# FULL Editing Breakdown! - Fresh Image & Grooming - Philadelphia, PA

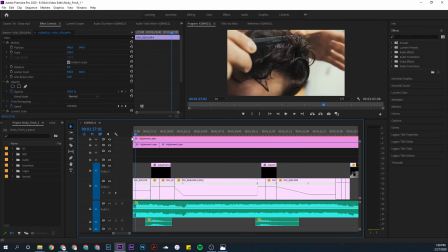[12:26]
So once again here, just
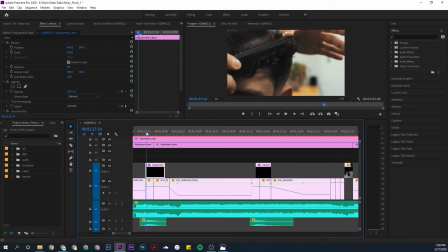[12:30]
trying to go with a smooth transition, comb going down, camera going down, kind of comes back in going the same way.
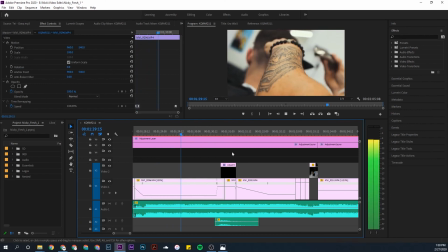[12:39]
Shot of Nick's tattoos.
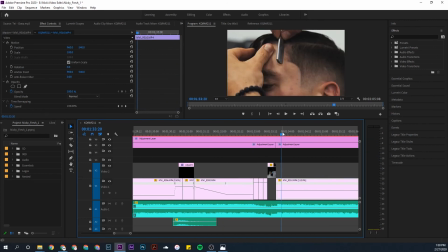[12:45]
And then just a quick little so as the song kind of winds down, that's when you're kind of getting those nice slow shots.
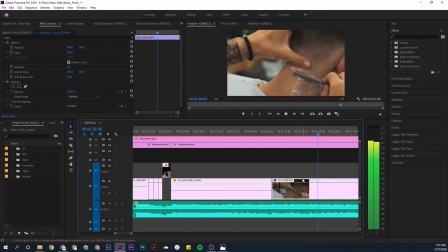[12:56]
You don't have to go crazy with the edits. You can just relax a little bit.
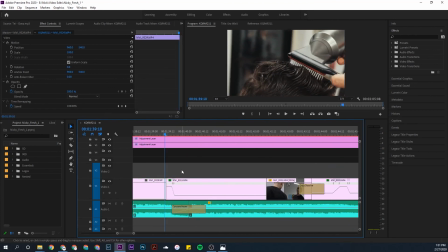[13:01]
And then once again, just with that little, I just want to throw a little speed ramp in there.
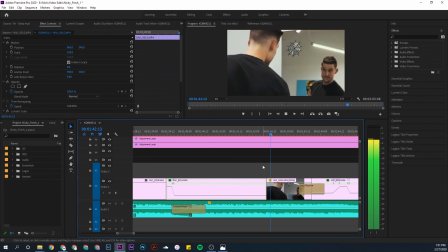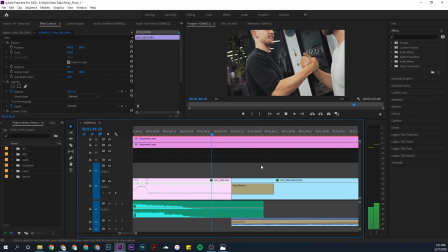[13:15]
Cool.
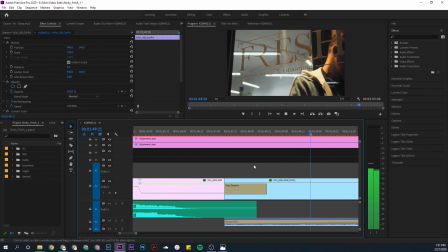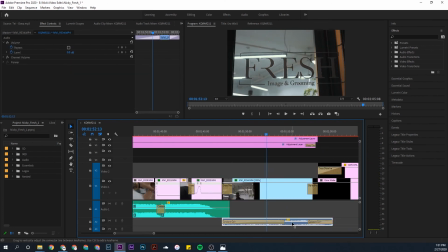[13:21]
And then so I ended it with just the in-camera sound. I didn't even have a Rode mic on my camera for this. It was just literally the sound that came out of the camera. I think it works pretty well because I wanted to kind of get that ambiance, that street vibe. And then I also wanted to get that door closing, which I thought was pretty cool. Just like that.
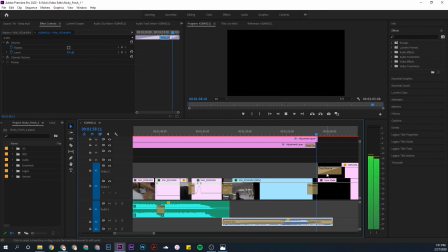[13:39]
And then simple camera movement up to the sky. And then my logo fades in, cross dissolve, boom.
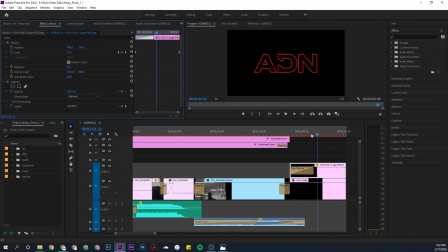[13:48]
And there it is, just a slight little movement, keyframing this, scaling it up so the logo kind of comes just a little bit towards you. So there you have it, guys. Thank you very much for checking out my video. I hope you found a lot of value in this. I know when I was first beginning, I was always looking for videos like this just to see what other filmmakers were doing, to see how I could make my videos better. Now, I hope to be doing a lot more in-depth, thorough breakdowns on how I got the shot, why I got the shot, and how I edited the shot on all my future projects. So please subscribe, stay tuned for that. Follow me on all my social media accounts, and I will see you on the next video.